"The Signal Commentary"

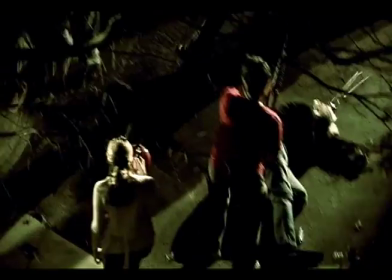During Rod's flashback, a shot of Rod observing the chaos on the streets from the roof of the apartment is shown.
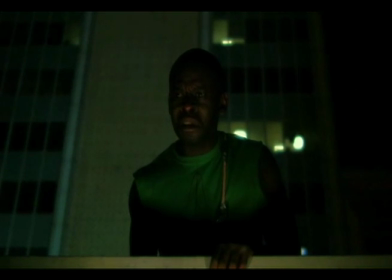Very short shots of the people killing each other and a medium close-up of Rod's increasing distress alternate at a very quick pace,
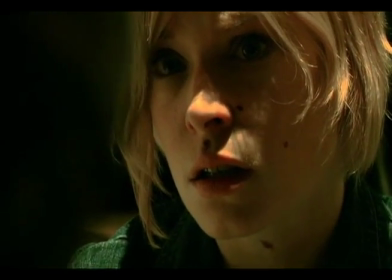perhaps drawing a relationship between the crazy in the streets and the crazy that may be developing in Rod's own mind.
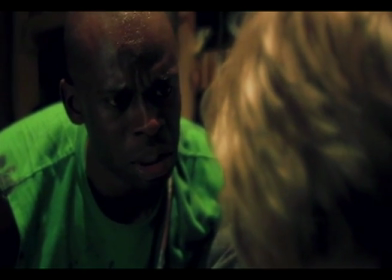Murdered the world. And I'm thinking they all gotta die. I mean, but I can't kill them all.
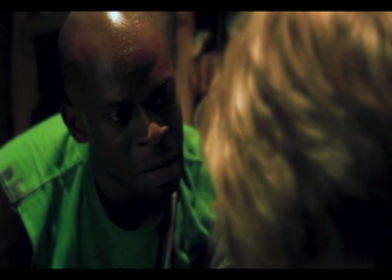I'm thinking, there's too many. Maybe I'll run. Run where?
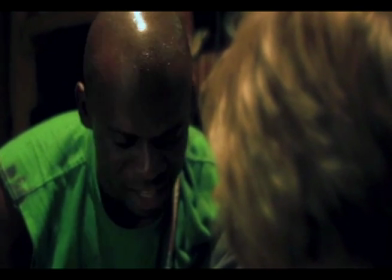Thinking, did I get hit in the head? Is it bad?
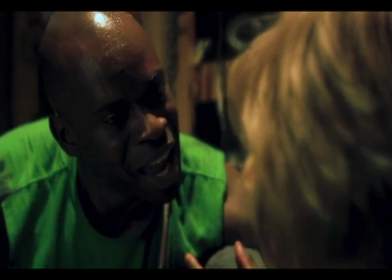You'll be fine. Fucker has a hammer. I have a hammer go into my head.
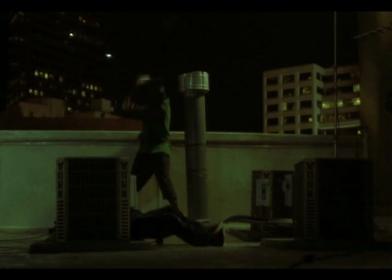So I smash his face. And I realize he's not crazy.
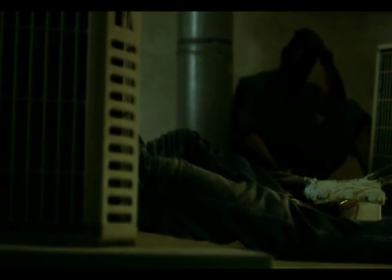He thinks I'm crazy.
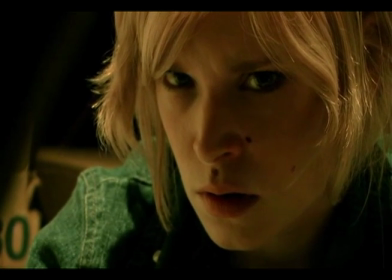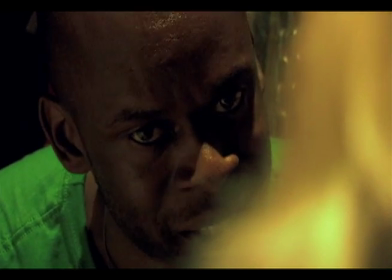crazy.
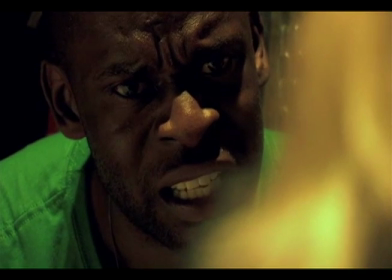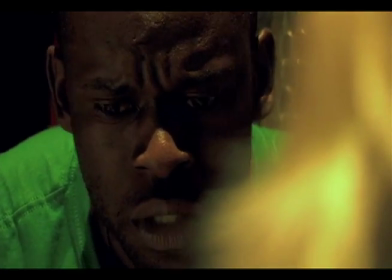He's hurt really bad, so...
This idea is given one final enforcement at the end of Rod's commentary when we are shown an extreme close-up of his eyes.
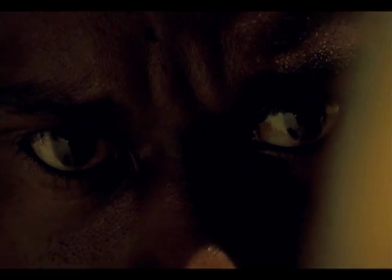The camera zooms in even closer, and then the shot zooms out, emphasizing that Rod's perception may be skewed.
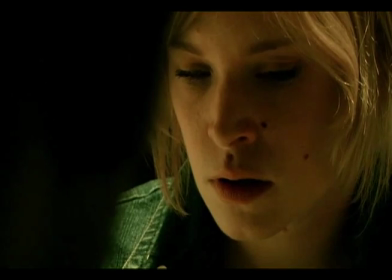When Rod's account ends, we get a contrast in the duration of shots. The shots of Maya and Rod in the closet are much longer, and most of the time they are of Maya,
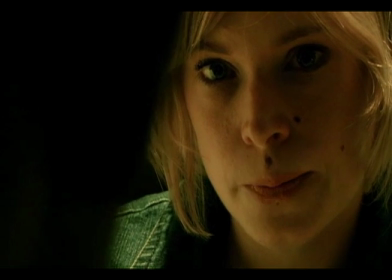signifying her composure and strength in the situation, making the audience believe that Maya remains unaffected by the signal.